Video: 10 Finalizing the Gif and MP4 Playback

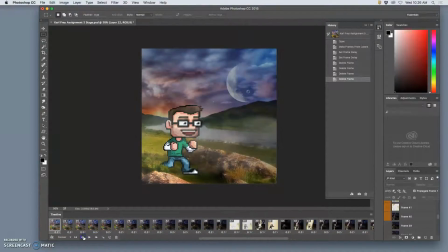It feels like the mist flickers for a moment as well. Yeah, right there.
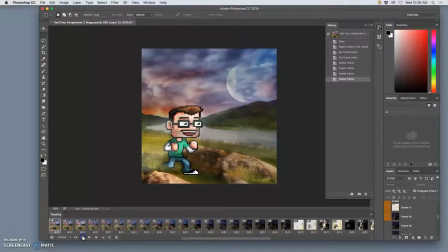So it's there, then it's not, then it's there again. And that's just, I went a little bit too far down on the opacity. So I'm going to get rid of that one in the middle.
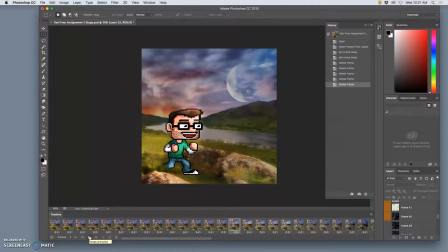And I try to be pretty brutal with my editing, because no one wants to just be staring at something, waiting for something to happen. But it is good to be slower at the beginning than at the end, right? So setting up a story should take a little bit longer than paying it off.
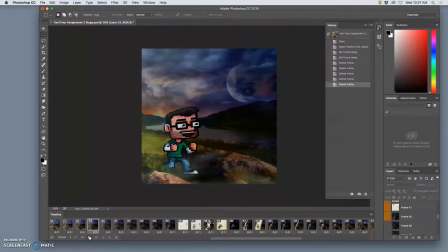So here he's happy, you wonder what's going to happen, you start to notice the mist comes in, the storm comes in, the lightning hits him really fast.
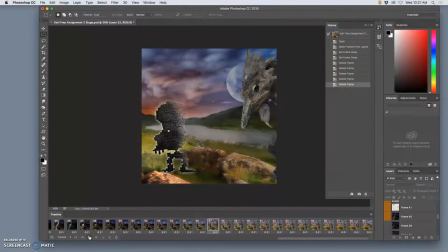And then all of that's just kind of a surprise. All right, So if I like this timing, if everything's good, then I'm going to save it right now. File, save. This is a PSD file. Everything works here.
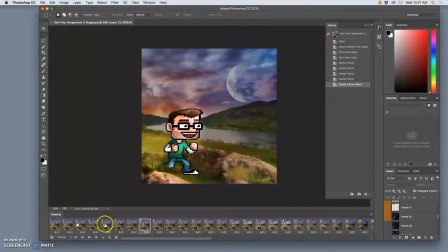All my timeline frames are set. If I wanted to play a little bit more with timing, I could, with like the exact lightning strike, but I won't bore you with that because that can take forever.
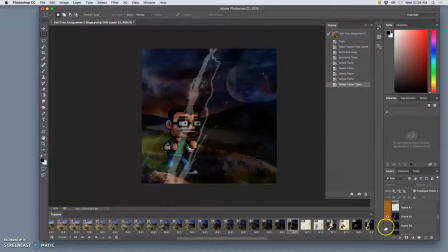Or I could even do things like be really picky and say on this frame, I want to have just a hint of the next frame showing. Or maybe even a hint of this future frame showing.
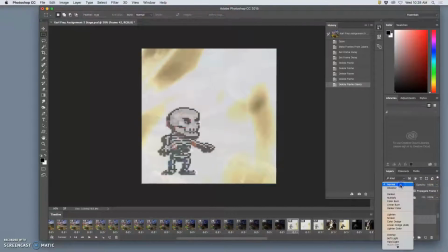And I want to set it at a screen mode.
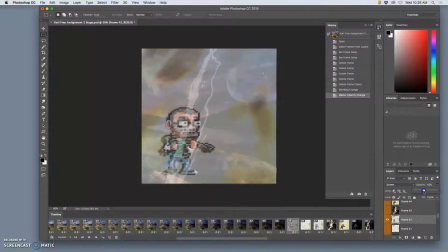And I want to turn it down even lower opacity.
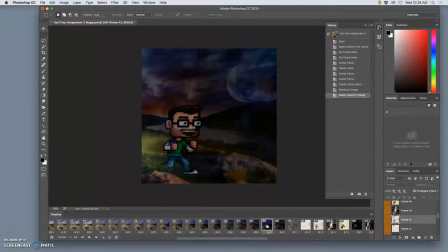And I can see how that looks really quick.
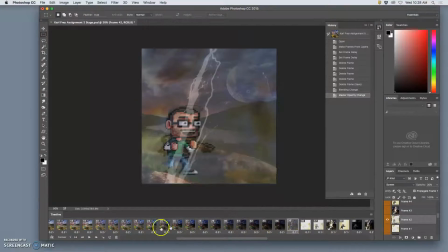Yeah, and it's one of the fast frames.
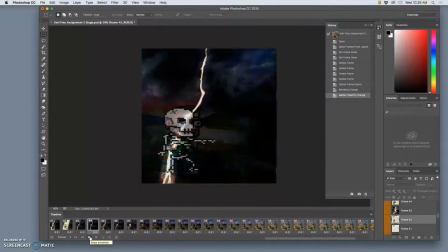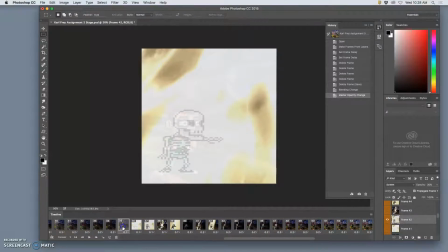And does that really make a difference? I have no idea. But that's the kind of fine-tuning I could do.
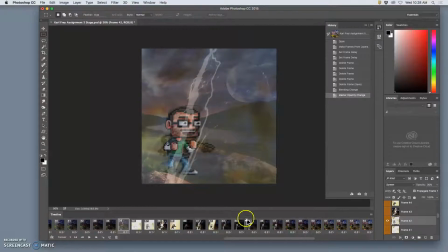See, without it, yeah, I kind of like it. Because without it, it just feels like there's lightning, a low opacity over him. It doesn't feel like it charges the air. This charges the air a little bit.
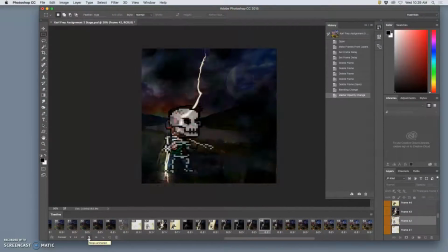There we go. All right.
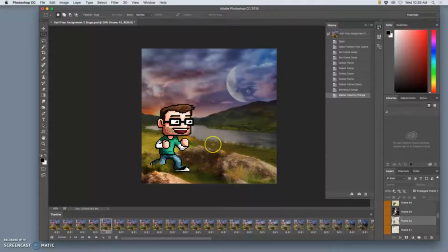Good. Now I could pick it to death, but that's not really what GIF animations are for. Like for instance, I notice when it's moving that the lighting on the thigh of the creature is a little distracting as it goes from darker there to brighter there.
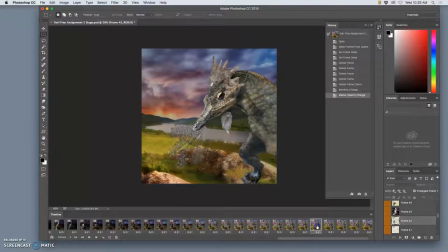And how could I fix that? I could go to that frame, 65, whatever frame's on here, and I could just very lightly erase it out.
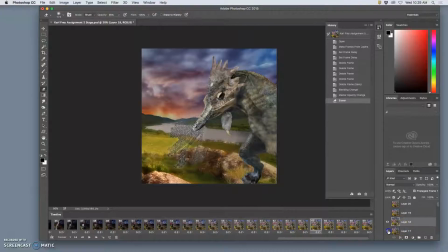And then turn on the frame behind it, right? Because that makes it up. So now that will match a little bit better. And I could even turn on the frame above it, select this thigh,
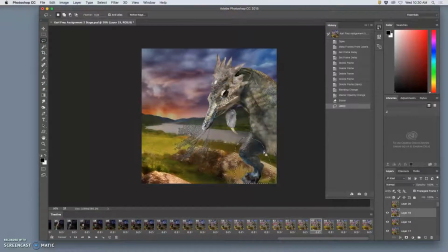which is brighter, because that's what's really catching my eye, duplicate it, add it as a new layer on within this frame.
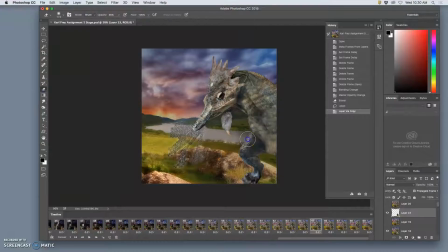And then soften that with an eraser. So the transition is clean. Okay. But then I have to take that frame out of every other layer besides number 65.
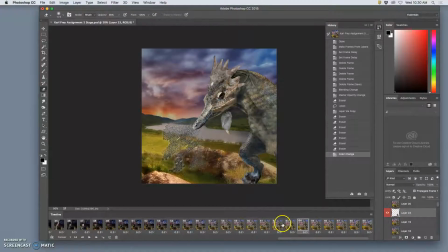Because remember, whenever you add a layer and you have frames already outputted, it will add that thigh to every layer.